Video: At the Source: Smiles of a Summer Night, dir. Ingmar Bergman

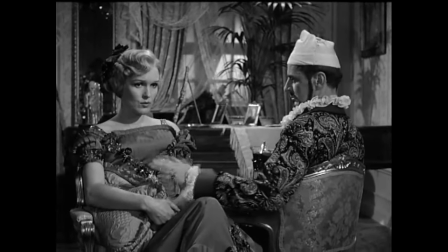This is a particularly good subject for discussing the difference between movies and musicals due to the high caliber of the respective creators.
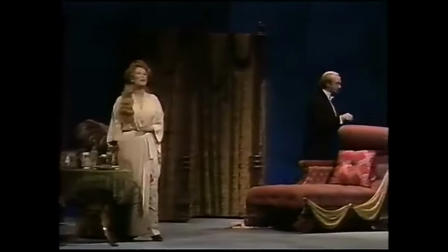Both Ingmar Bergman and Stephen Sondheim are undisputed masters of their crafts,
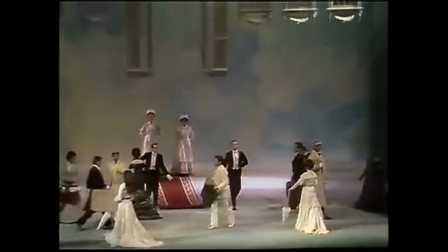names invoked with the highest reverence by devotees of their mediums, and that provides an important contrast in the way they tell stories.
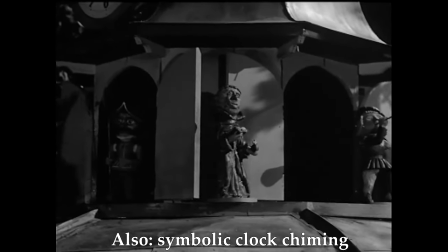Unlike some of Bergman's later films, Smiles of a Summer Night does have an underscore, which occasionally adds to the comedy,
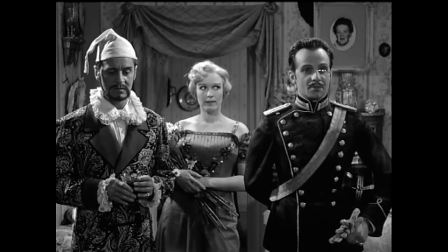as with the dramatic martial fanfares that herald Count Malcolm's appearances, but it's generally used sparingly.
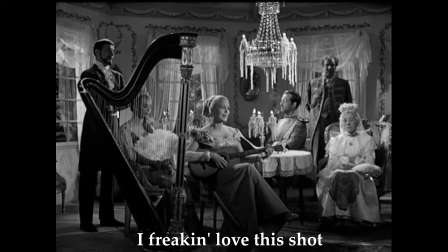The mood is generated by his evocative framing of the subjects and his use of visual motifs and symbols.
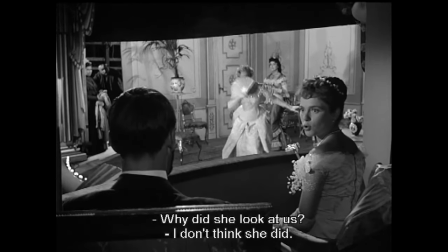Characters are often equated to performers in a play, being framed and observed as if on a stage.
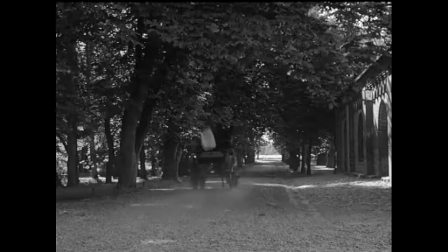When Anne and Henrik run off, her veil falls to the ground, emphasizing that this is the end of her virginal state.
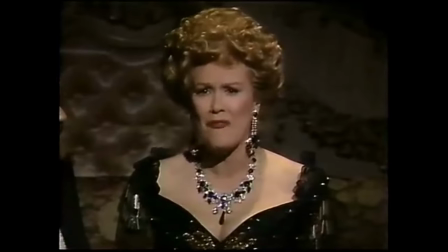As a composer, Sondheim's music is the most essential component in a little knight music's mood.
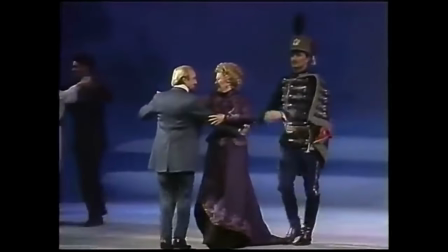Just as Bergman's theatrical motifs equate his failed and foolish lovers to characters in a farce,
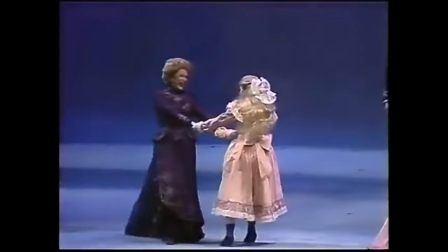Sondheim presents their romantic entanglements and missteps as a sort of dance, scoring the entire show in variations of three-four waltz time.
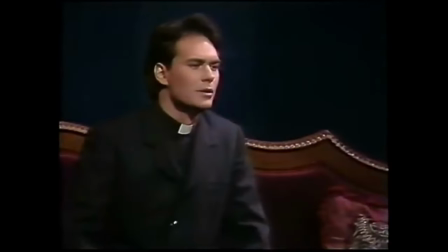Instead of poignant vignettes detailing the abundant sexual frustration in the Eggerman household, we have a finely crafted interlocking trio.
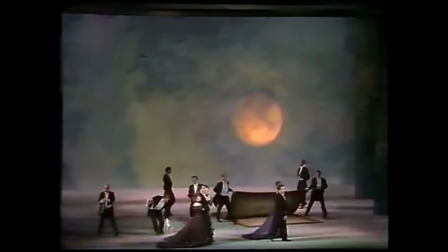And instead of mood shots depicting the perpetual twilight of the Scandinavian summer, a Greek chorus sets the scene with an elegantly suspended melody.
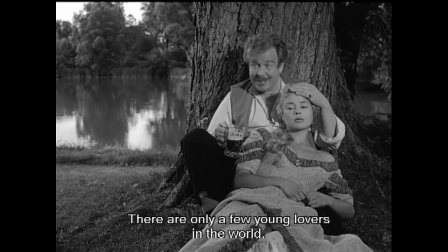Most notably, a little night music shifts the role of the observer and commentator. In the Bergman film, this is a duty done by Frid, the pleasure seeking working class servant who pierces through the pretensions and follies of his betters.
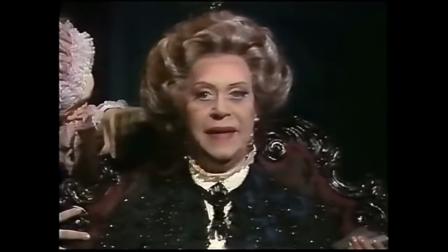Sondheim and Hugh Wheeler expand the role of Madame Armfelt, giving her a backstory as a celebrated courtesan,
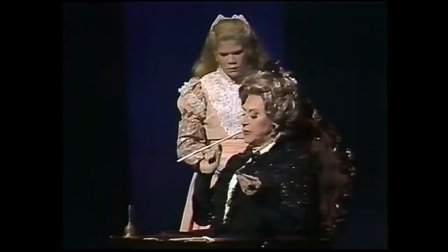as well as making Desiree's love child older and switching the gender.
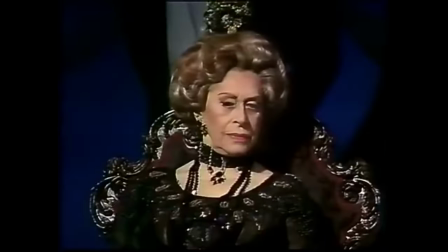Thus it's Frederica, who has yet to experience love, and her grandmother, who has seen far too much of it,
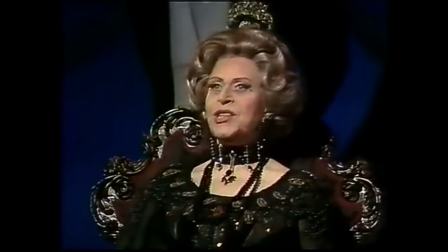who are able to insightfully comment on the absurdity surrounding them.
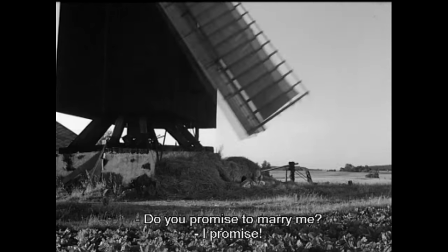I wonder if this shifting of the story's voice of wisdom has anything to do with the creator's own experiences with romance.
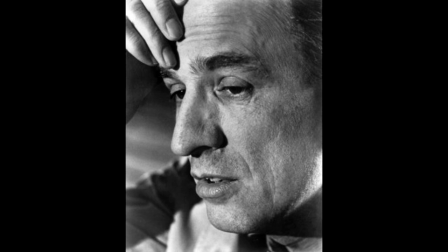The often-married, often-adulteress Ingmar Bergman had what might charitably be called a complicated relationship with women,
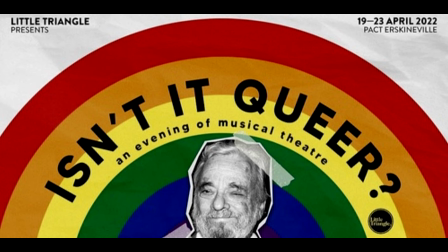whereas Sondheim, well, he made love in a different key entirely.
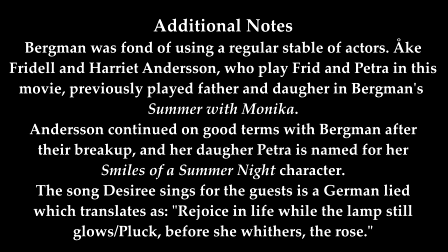It's a cruel, cruel, cruel side of my life, leaving me live on my own.